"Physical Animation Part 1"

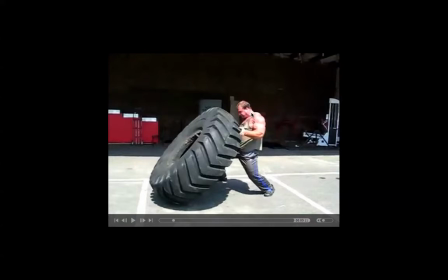Whenever you really want to show exertion, if you drop the neck, so that it's sinking into the shoulders, that will help sell pressure. Okay, if he was to have his neck that was straight up like this, you're not going to get that sense of real force, like he's really struggling.
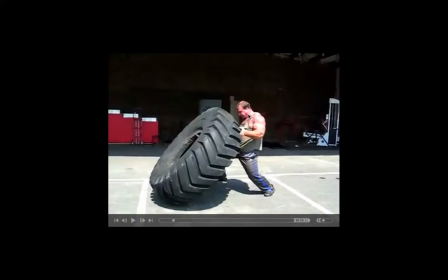If we're ever struggling with something, you drop your neck into your chest,
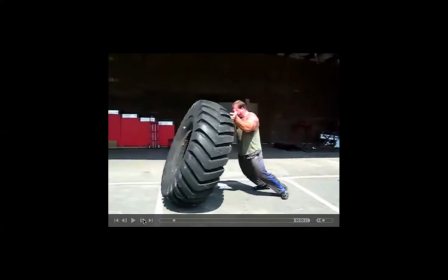and then we go from that, and you watch the shape change into that. Okay, so we're going from a curve, nice C, into an inverted C
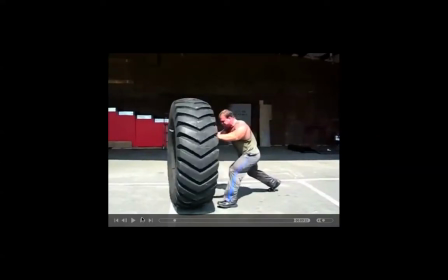later on down the track. Okay,
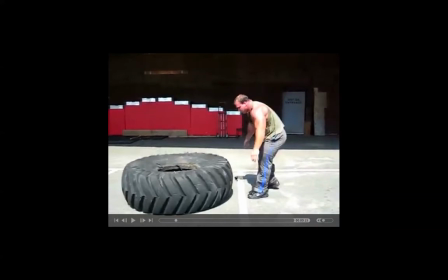and one of the reasons that I'm bringing this up is because often I see animators who keep the line of action facing in the same direction all the way through their motion. And the movement might look okay, but it just doesn't have that energy,
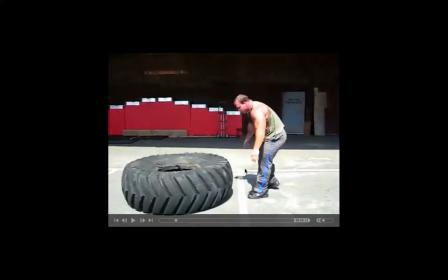which is selling, the exertion. Okay, so the way to do it is through shape changes.
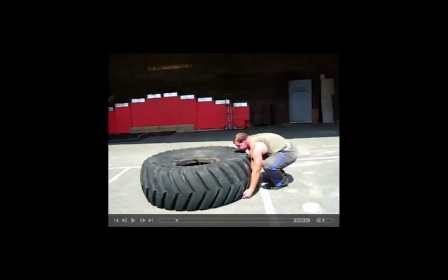So going into, really small shapes like this, looking at your line of action, and then
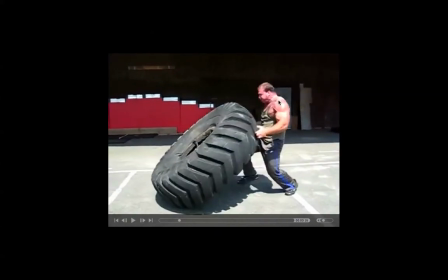with contrast, adding inverted or curve reversals. Well, your line of action going in a different direction, and then also changing the shape in which your character,
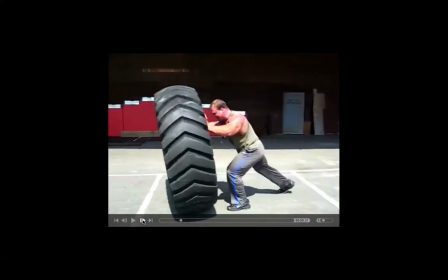from which your character started. Okay, now all of this really depends on what your character's doing, and this isn't a rule of thumb, but it's just something that I've really analysed or noticed a lot over the years,
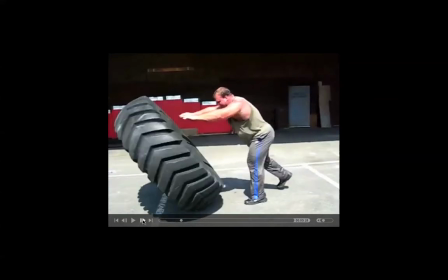and it's something which,
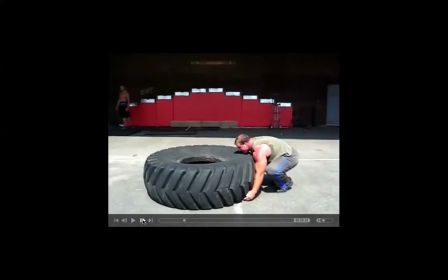if you adopt these principles, it can really help make your animation look kind of cool. So this one here is fantastic. It's just one of the I think it's just one of the greatest pieces of animation ever.
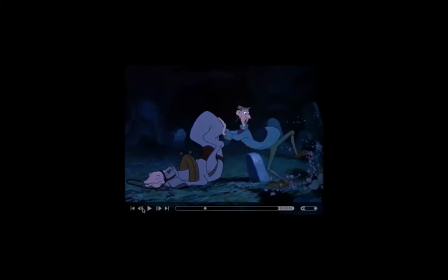You just look at the exaggeration on these legs, and there's so much that I love about it. So like the legs are going crazy, but notice how still the head is here.
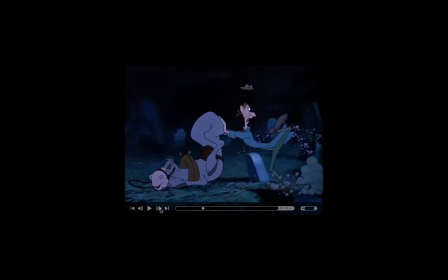Okay, because we want to see that read on the face. We want to be able to see the expression on the face. So if the head was moving up and down, while he was staring over in this direction, we wouldn't be able to see that expression.
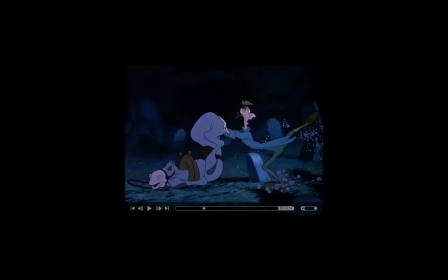And there's something comical about, seeing this amount of energy contrasted with hardly any motion in the head. So lots of energy in the legs, and then hardly any in the head there. And once again, we start to see these curve reversals.
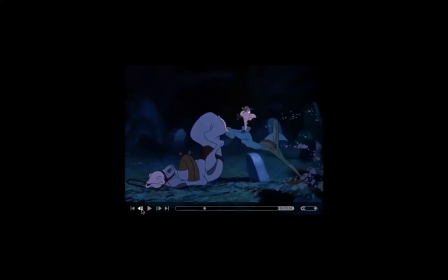So, or shape changes. So, nice C shape here.
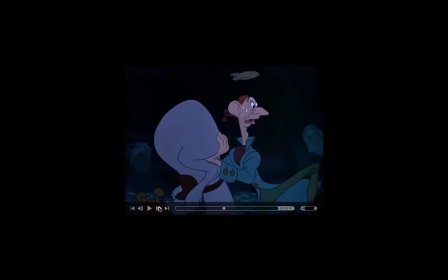Let's just have a look. I'll just go forward just a little bit. And then, you have your anticipation. So we've got our energy, a line of action coming this direction, and then it switches so that it's coming back in the opposite direction to help sell this idea of force.
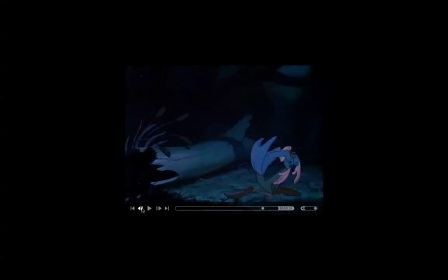Okay, there's a great piece here. This is what we would call angular momentum. So when we're rolling, when we're tumbling, we have all these shape changes depending on the speed in which your character is rolling.